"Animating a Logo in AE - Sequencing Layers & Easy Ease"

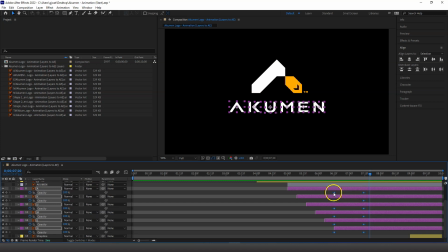And I'm going to right click and I'm going to choose an option
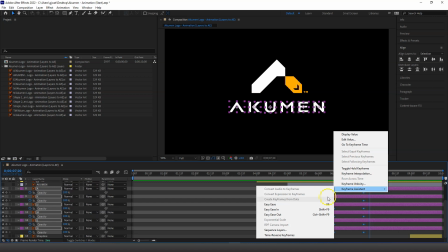under my keyframe assistant called Easy Ease. What this will do is instead of them going from 0 straight to 100 in a straight line, it's going to make them slowly come in and then fade as they get towards 100.
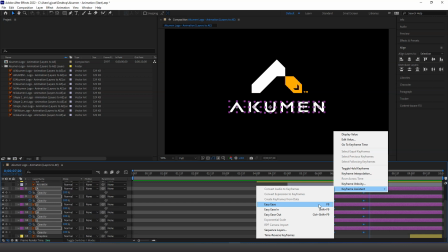So it's just smoothing that transition. It looks easier on the eye. So I'm going to put that on.
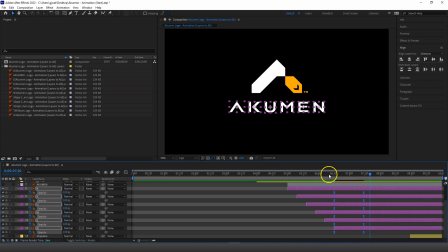And you can see that the keyframes have changed their shape to show that these are now Easy Ease frames. So that transition, rather than just being kind of feeling a bit abrupt at both ends, almost can't see the start and end.
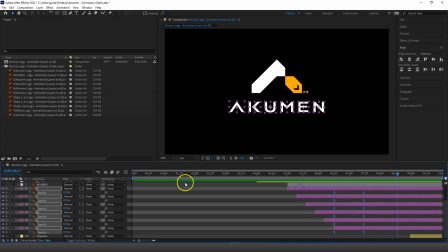It's just more tapered. Okay. To see what that really looks like, and just for further information, there is a thing called the graph editor. And you can see that instead of it starting at 0 and going in a straight line straight up here,
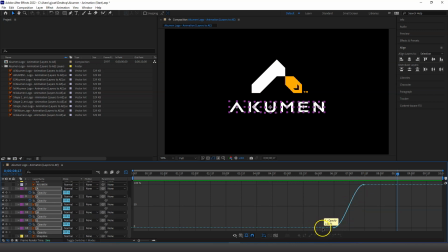because the eye is not very good at linear progressions like that, what it's done is it's bent out this curve. So if you wanted to, you could edit that curve to make it slower to come in at the beginning, or have the transition quicker. So these are, the sort of
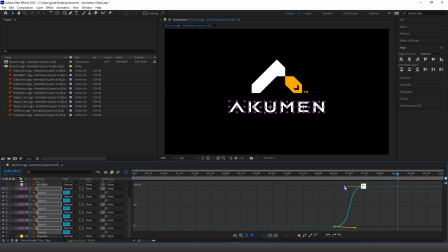keyframes, and this is a graph view, which allows me to change the relationship of what's going to happen here is going to be a bit slow, then it's going to go really quick, then it's going to slow off again. So I can see what that's like, so we can always edit that transition. And when I'm happy with it, I'm just going to hide the graph. Now you don't have to mess with the graph.
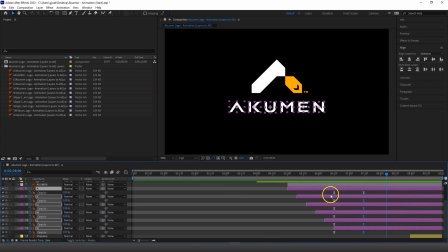9 times out of 10, the standard Easy Ease stuff works beautifully. Excuse me, I selected a layer rather than the keyframe. So I'm just dragging over all the keyframes again. And what I'm going to do now is just deselect, and I'm going to position the other keyframes appropriately.
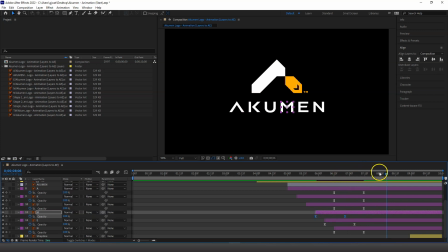So I'm going to drag these out. So layer by layer, rather than having them come in but be hidden, they're going to fade in. So I just need to sort of layer by layer. So in this case, I'm on the U layer. I'm going to grab them and drag them to the start of the U layer.
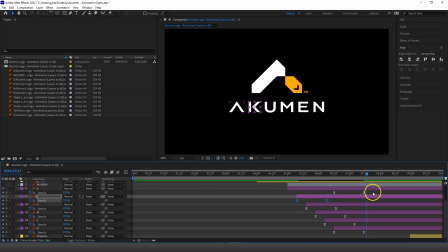This will be the K layer, so that they will stagger in, be staggered like they were originally, but because we created the animation, the sort of softening, the smoothing and what have you. So now you can see they come in, but rather than being punched, there is a subtle fade.
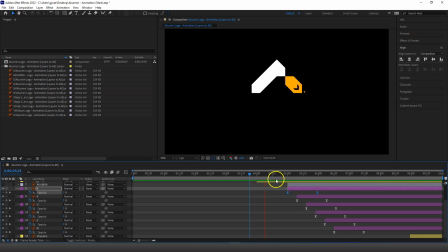Now I could make it a lot slower to make that fade much more subtle, but I'm relatively happy with that. It doesn't jar on my eye, and you're kind of getting that reveal over time. Okay, so I can hold down Shift, click on the A layer,
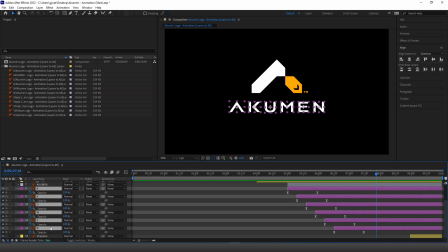hold down Shift, click on the N, and I can hit the T key to hide the opacity. Okay, so you can use T to show and hide, in this case, opacity.
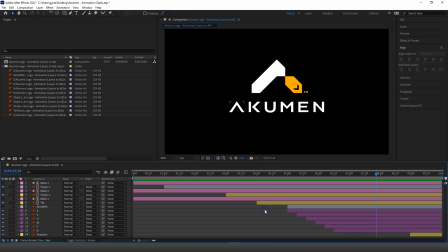T for transparency. Okay, it's a little confusing because they use the term transform for a lot of these things as well. So while we're here, we've now got our wipe going right across both and the trademark.
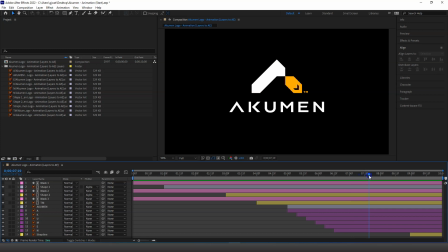We then got the Acumen brand slowly dollying in. Now we could spread that out if we wanted it to be a bit slower. And then at the end, we've got quite a long time before performance air. Okay, so we could go in and stagger that if we wanted.
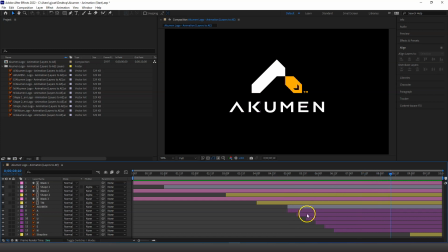We don't have to stick to 8 frames. We could also move these across. So like we did before, we could move them so there's actually a gap. If I select the K layer, in fact, let's select all of them below the A layer and use the page down button.
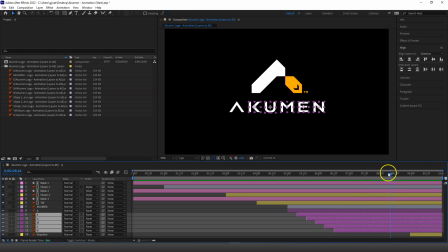No, I won't bother. I'll just leave it where it is. We'll stretch them out in a minute. I'll show you a different technique for that. Much easier than manually doing it and guessing whether they're right. What we'll do is space it over time. So final thing to sort out, we've got this kind of coming in.
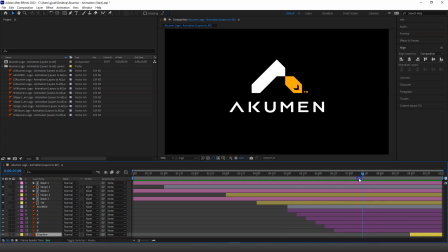It's going to pause for a minute so you kind of see the brand. We're going to leave a bigger gap, and then we've got performance air.